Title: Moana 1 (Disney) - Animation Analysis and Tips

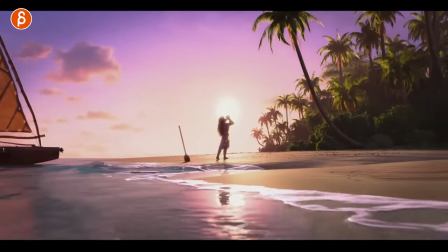0:00 Welcome back to another animation analysis and it's actually not going to be by Wana
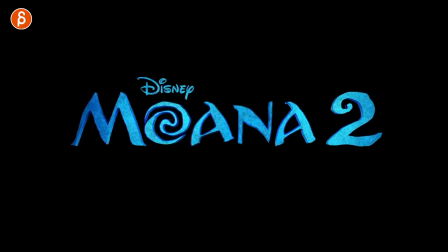0:05 2 but since that was announced actually I'm going to show a shot from Wana 1 and it's this one.
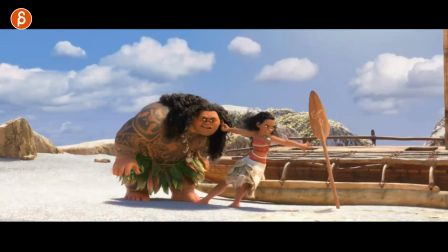0:10 Let's go back here. I'm going to play it in full and it's something that I show to my students, the academy or mentor or even like workshops.
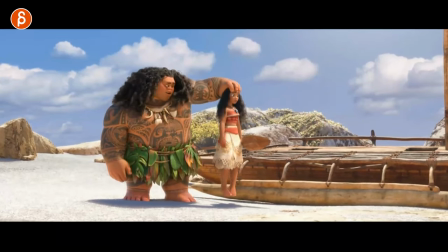0:16 It's just an example that I bring up for body mechanics, pantomime, weight, contrast and a bunch of stuff.
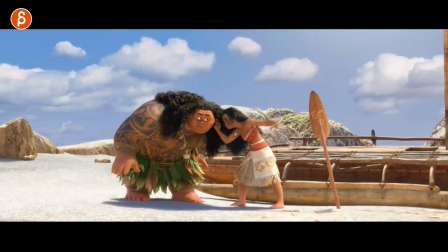0:22 There's so much going on. It's like the what is the unmovable object and the unstoppable force almost anyway something something but But a couple of things. A, contrast, even though not that much higher, but there's a massive contrast in terms of size.
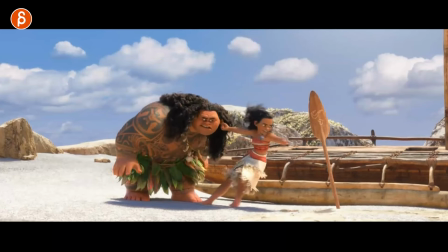0:39 So that's already interesting. When you have two characters, I often suggest make sure that your characters are not similar. Obviously, unless that's the point of the shot. But in this case, really big and heavy, not so big, not so heavy. And the objective of I want to pull this person,
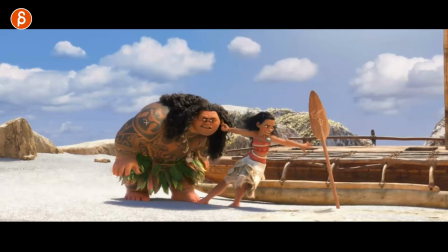0:55 it needs to go somewhere. but it's that person is so heavy so this is also a weight
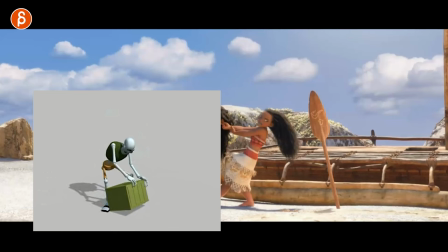1:02 assignment so weight assignment doesn't have to be you know a box and a character is lifting up a box like the classic assignment it can be
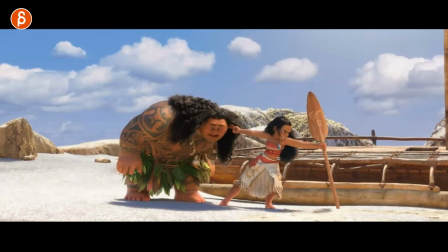1:08 a pull like that it can then be a weight assignment where you have this right the
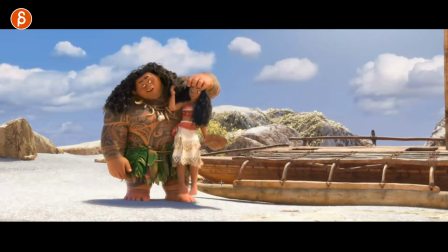1:14 pull of something pretty light the lifting of something pretty light at least to this character
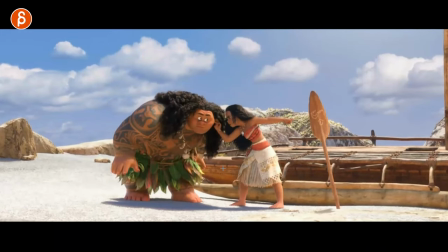1:20 you also have really really nice clean poses of how this flows into that her the eye line then really nice reversals
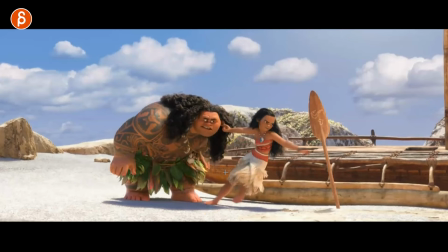1:32 you got this line here and then into that it's such a great pose but then also you have an environment right so it's not just we'll have to pull and that's it it's pulling on on the sandy beach so she's going to slip so that's already adding something else on top of the
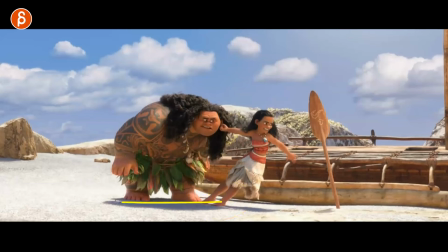1:50 kind of the general assignment that people use or students where it's just kind of like, you know, like your geometry, your polygon and someone is in an empty room, something. I'm always a fan of putting your character to something and that surface is going to change what you're animating, right?
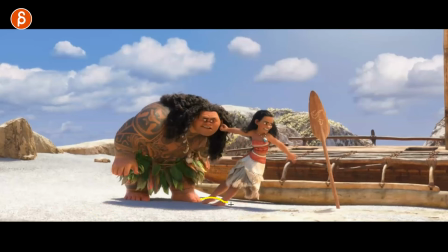2:05 This could be slippery, sticky, swampy, really hot, whatever it is, right? But that's going to add an extra layer. I also like that another objective is besides pulling and, you know, not getting anywhere with this, trying also to grab something. So you have, there's an objective, there's also the obstacle, there's so much going on in this.
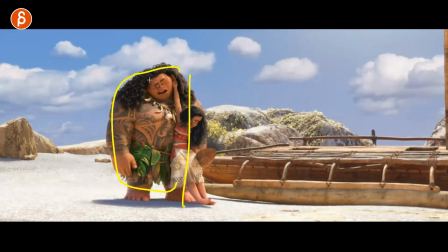2:24 And on top of that, you got the weight contrast, so not just size, but also weight.
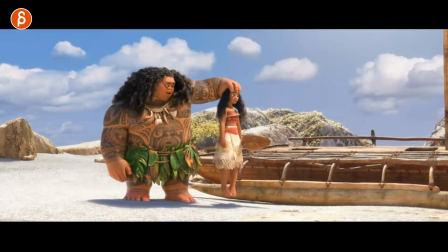2:29 And then also body language and pantomime and lip sync, right?
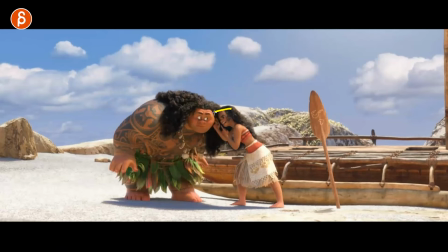2:34 She's talking, but because this is so small in screen and it's not,
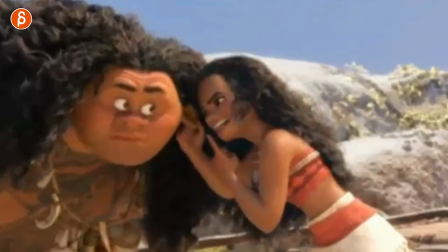2:39 so if you zoom in here, it's not like this is the shot, right? I don't even know how much, you're going to frame here correctly.
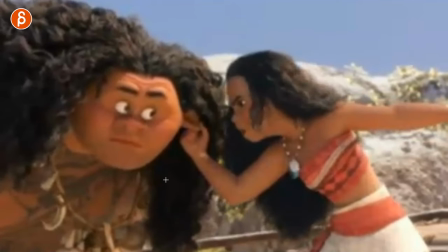2:46 Oh, it sounds bad. So imagine if this is your shot. Yes, you can definitely do more. The drawing tool does not like zoom in stuff. Anyway, then you can really emphasize facial acting and so on.
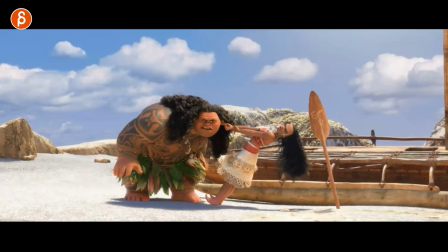3:00 But since we are this far out, it's all going to be about body language,
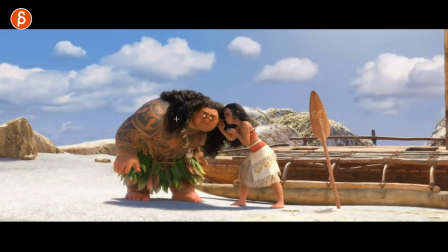3:05 the posing, the line of action, and broader facial changes. And this works really well with characters where you have really big white eyes.
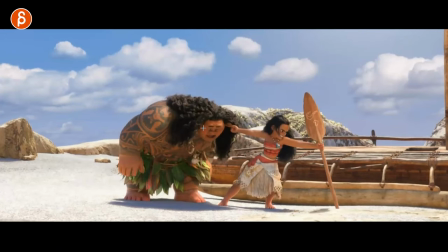3:14 You can see this, like the squinting is really obvious. The tired look is really obvious.
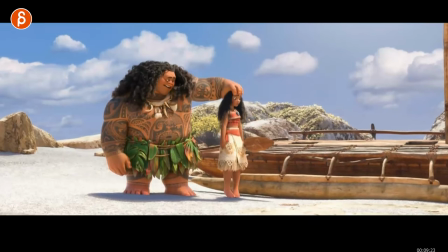3:19 For anyone that is asking, well, what can I do for a shot? And if I bring this up here, you can see that this is, it's actually, I stopped.
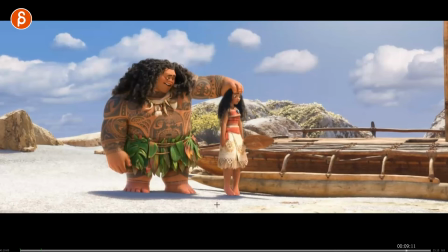3:28 The cut is here, right? So we are around the nine, a bit more than nine seconds, right? Am I starting at zero here?
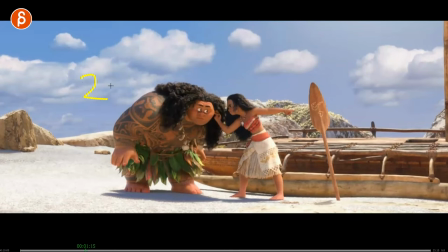3:35 So oftentimes I suggest stick to like two to three seconds when you're a beginner to just do a weight shift, someone taking a step, maybe sitting down, like something really short just to get the body mechanics working.
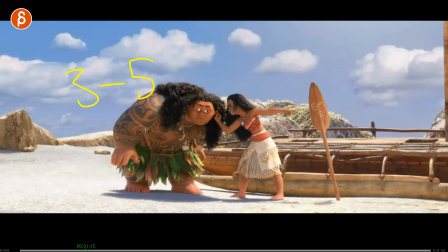3:48 Three to five seconds when you get something a bit more substantial. But again, you don't want to do too much because there's just so much going on in terms of mechanics.
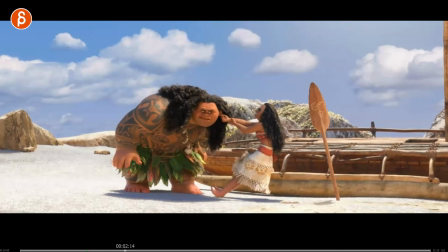3:55 You're just going to overwhelm yourself.
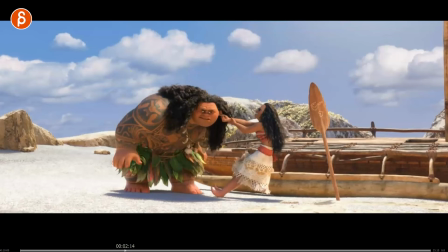3:57 Then you're getting into the five to seven and seven to ten and so on. but oftentimes students just go ahead anyway and they do a 10
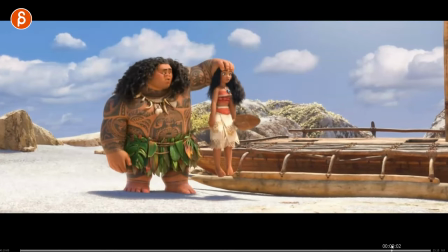4:04 second shot now this is everything you can do in a 10 second shot so if you have a lip sync or pantomime you want to combine things
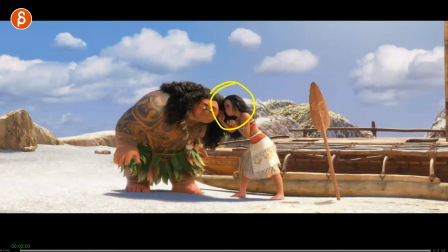4:12 if you're at home you're doing your own shot consider something like this a you have audio so you can do lip sync with one character lip sync with two characters with this someone is talking you have a character listening and reacting so that's already in terms of the lip sync the usual stuff
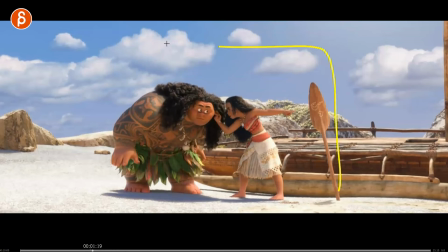4:28 that you want to do that's pretty awesome on top of that you have at you know with this kind of framing really really nice opportunities for really broad posing because you're going to be broader in your posing face and body because it's a wide shot and you can see this again in this
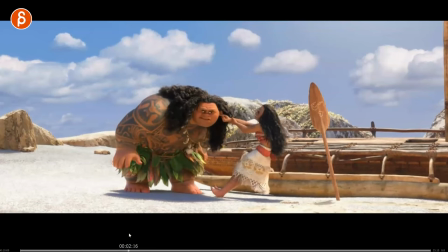4:45 really nice clean silhouette in here into that that there's so many clean poses
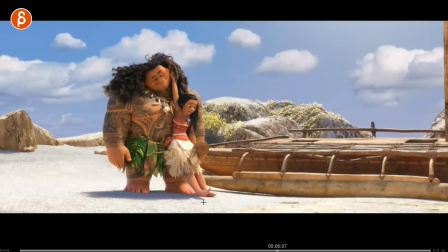4:53 in all of this it's so good love this love that i love that little offset in the feet here and you also have kind of the build up of i want to try try try pull pull pull pull and then you got the contrast of like it builds and builds and builds to this moment of
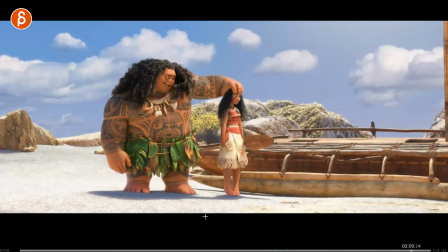5:10 silence here and then the extra button of humor of lifting her up and i love how she's reacting how she
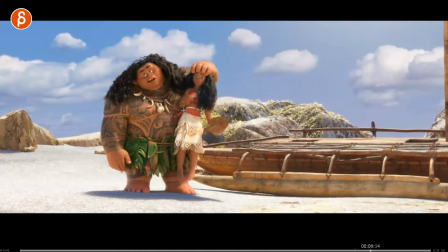5:17 just kind of stops
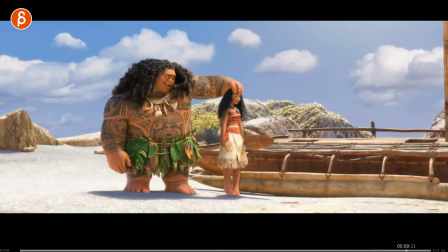5:20 it's such a such a great pose with that just kind of dragging in her face it's so good so if you are already doing 10 seconds then you
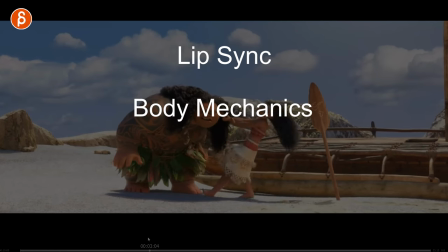5:28 can have like i said lip sync you can have body mechanics of a pull push grabbing lifting and there you go
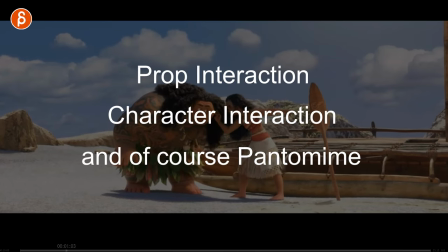5:36 so there's a lot included of course it is also going to be a lot of work but i think something like that
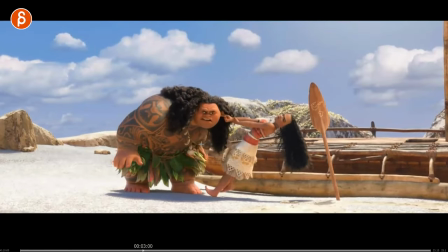5:41 for 10 seconds is a lot more interesting than someone who is, you know, waist up usually and having gestures with one arm or maybe even two arms. And that's for 10 seconds where there's not much going on. The character is not moving left and right or turning around or using the space.
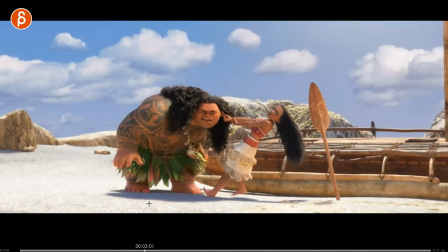5:58 So unless the performance is really, really good, which there are obviously a lot of examples where it can be really good.
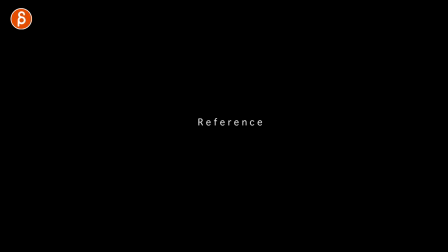6:06 For instance, this shot, right? This is just upper body and it is what you can, this is a longer thing and I can post things at the end here. you got the website definitely check it out because there's a whole breakdown of
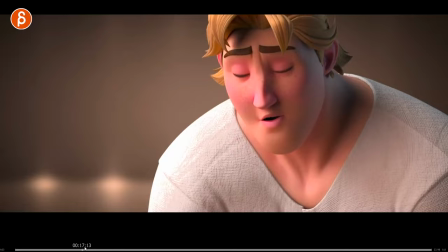6:17 performance and everything but this goes from what nine to so it's 10 seconds it's still
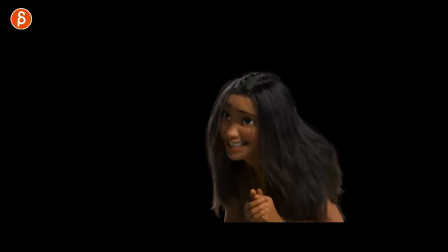6:23 a really really good shot also this one even though it's just five seconds it's an animation test you can do a lot with really nice changes in the body and expressions
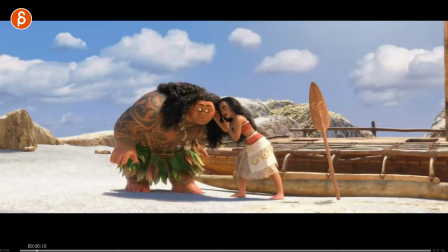6:30 like obviously you can do a lot really really well in five to ten seconds with not having full body two characters and so on but for students who are learning, I always highly recommend to do things to push yourself where you are thinking outside the
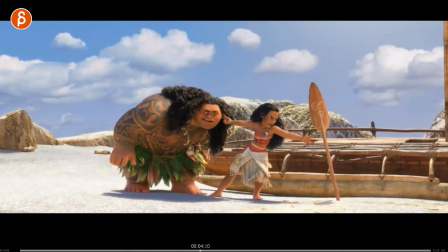6:47 box and you might not have a good grade because you do a lot of mistakes where contact points are tricky,
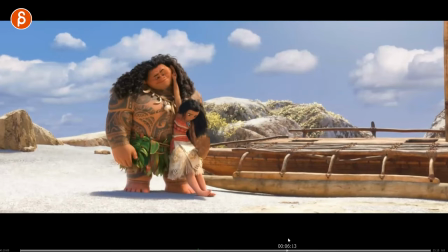6:53 right? Weight, constraints, same thing here, right? Just the pulling of this. You got interaction with this, which is really complex and interesting.